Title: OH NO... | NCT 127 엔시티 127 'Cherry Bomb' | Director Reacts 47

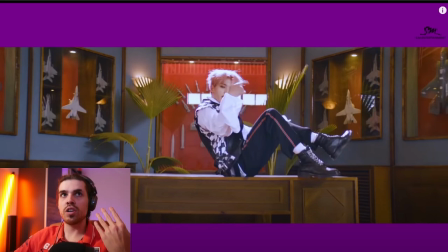When you work on a production, by the way, one thing I learned from all the people I've worked with, don't use reflections. Don't film what you can see in the background. Here you can literally see the lighting panels that are used, and they're a little bit distracting because you cannot really see what's happening or what's actually in that frame there.
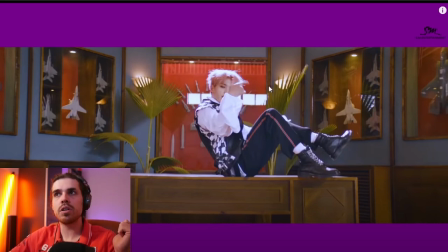Yeah, not the best, but I would have maybe just say, can we shoot this at a different angle? Place the lights maybe a little bit different, higher, or even better, just remove the reflection in the back by not having this piece of glass there. Maybe put a picture there that has a matte finish, and that can also be, well, quite useful.
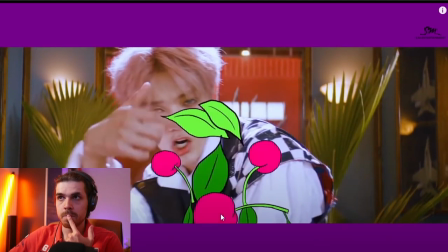That's what I would have done there. I really like the animations though, being popping up all the time.
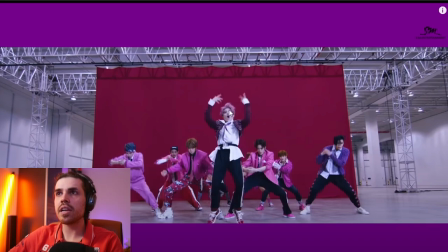Literally, I don't understand the color grade here at all. Here again, it looks a little bit more purplish, And here the bars do make sense. Like here it kind of still looks good because it is not as distracting as with the other scenes. But now you're jumping into this scene again and it's very distracting.
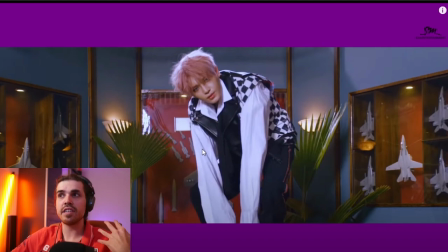And then the color balance is completely different from the rest again. It's very disorientated.
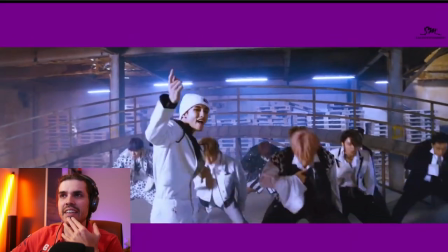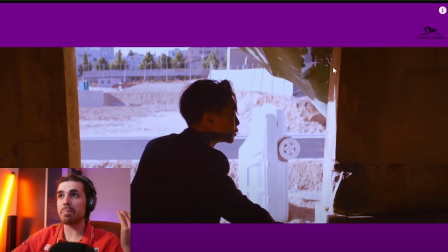Like here, again, it's a very warm scene and you have to look at the purple. I'm sorry guys, but I'm just gonna bring it up that it just doesn't fit.
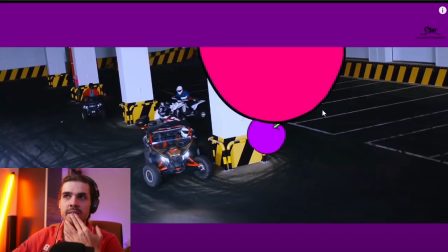Whoever came up with this idea, really annoying.
Clap your hands.
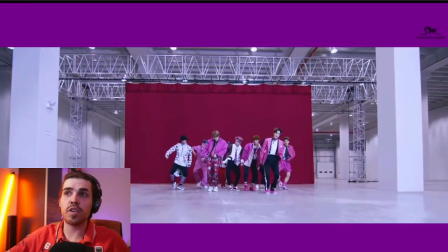Yeah. I love the choreography, by the way. That's a very nice cut.
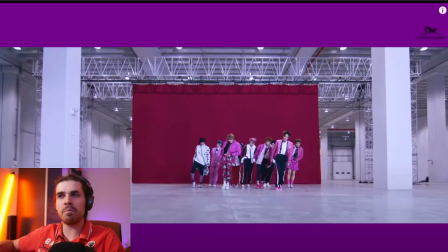They really clapped it on the movement where they move their hands. There we go.
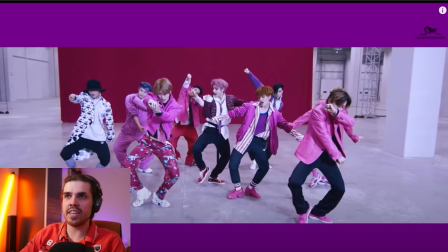Really, really nice cut. That's exactly something I would have done. I think it's super cool. Very nice.
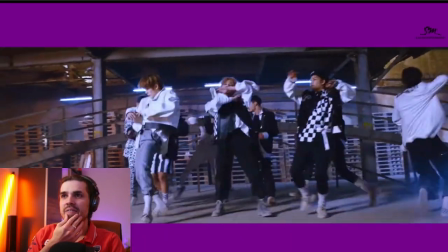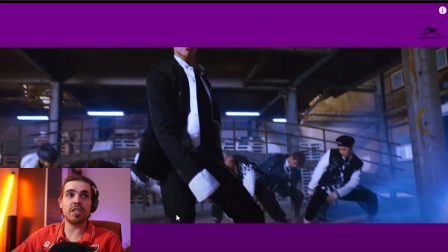I think these scenes would have been much better just without the purple. For example, here, his head is even cut off. Can you just imagine if the bars were not there? We could see everything. We could see everything properly and not be distracted by the purple.
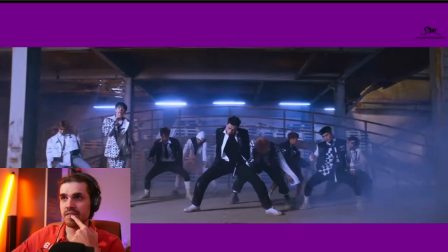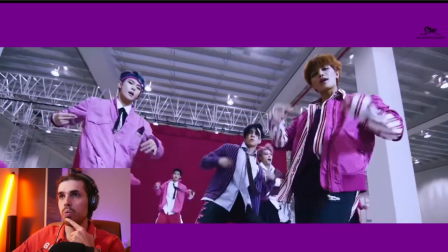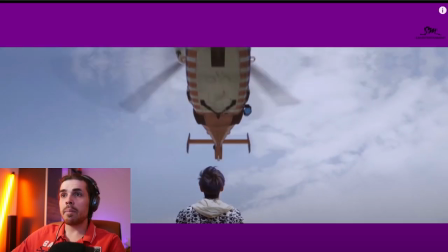Really nice shots though. Like, I'm happy that I think that is a real helicopter.
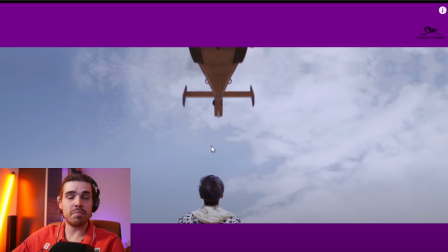I think so, because if you look, the wind actually comes from the top. Most likely it is. I wouldn't be surprised because this is not expensive to do. It's just hire a helicopter for a couple of scenes, film them all, go with the helicopter, and you only pay for an hour to film as much as you want with it. Be productive, be effective, but be effective in a good way.
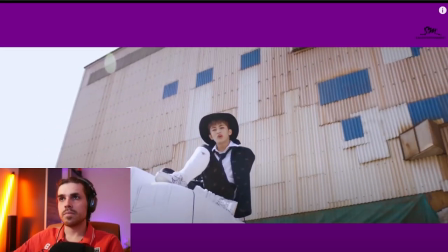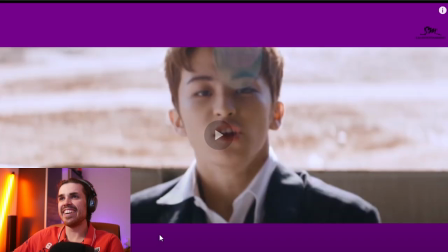What? This helicopter looks... This just looks really bad though.
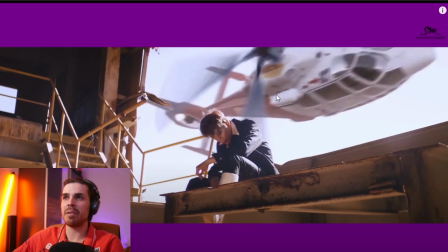Like, I don't know if this is a green screen or they added this in post, but this just looks really awkward in all honesty.
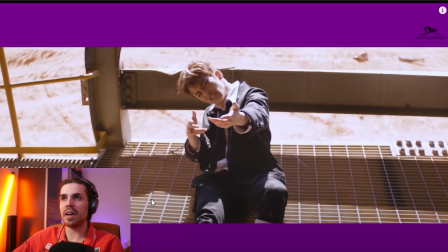Plus, a helicopter would be super loud. Okay.
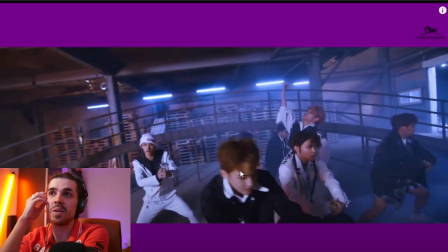Doesn't look that good to be honest, but...
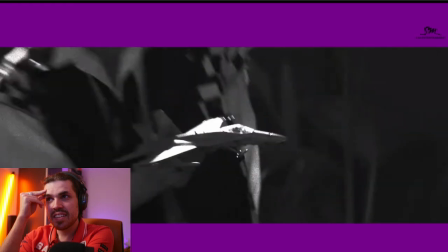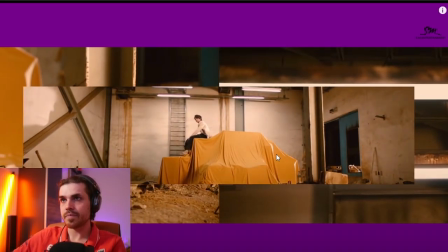I'm the biggest hit on the stage.
Super cool way, by the way, on how they edited this video.
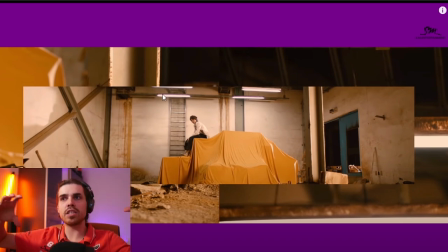You know, with all the different pieces of footage that they have and stick them on top of each other. I think that is super cool.
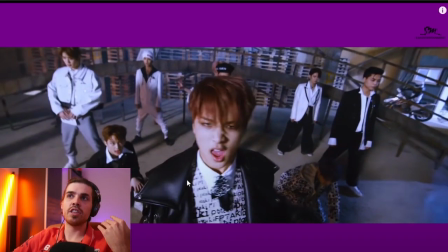Some interesting transitions. I'm not going to say they're my favorite, but they're usable.
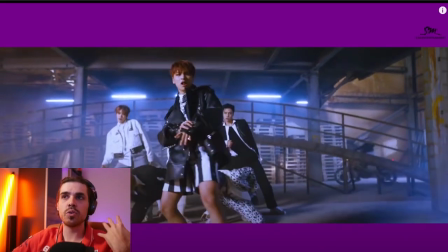You know, you can use them.
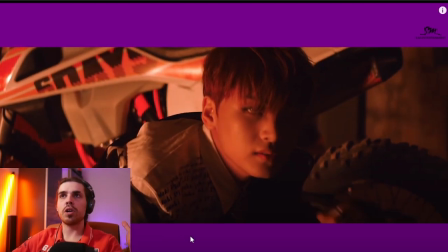Okay, guys. Put in the comments below what you think of the purple on this scene. Does it fit? Does it not fit? Is it just my eyes that is really just irritated about the purple? Or could it just have leafed it out? They could have, I know. Maybe not. Tell me in the comments below what you guys actually think of that.
Like cherry bomb.
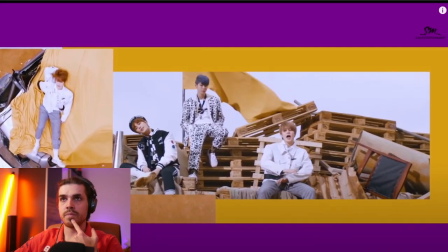Click, yo.
Super nice transitions though.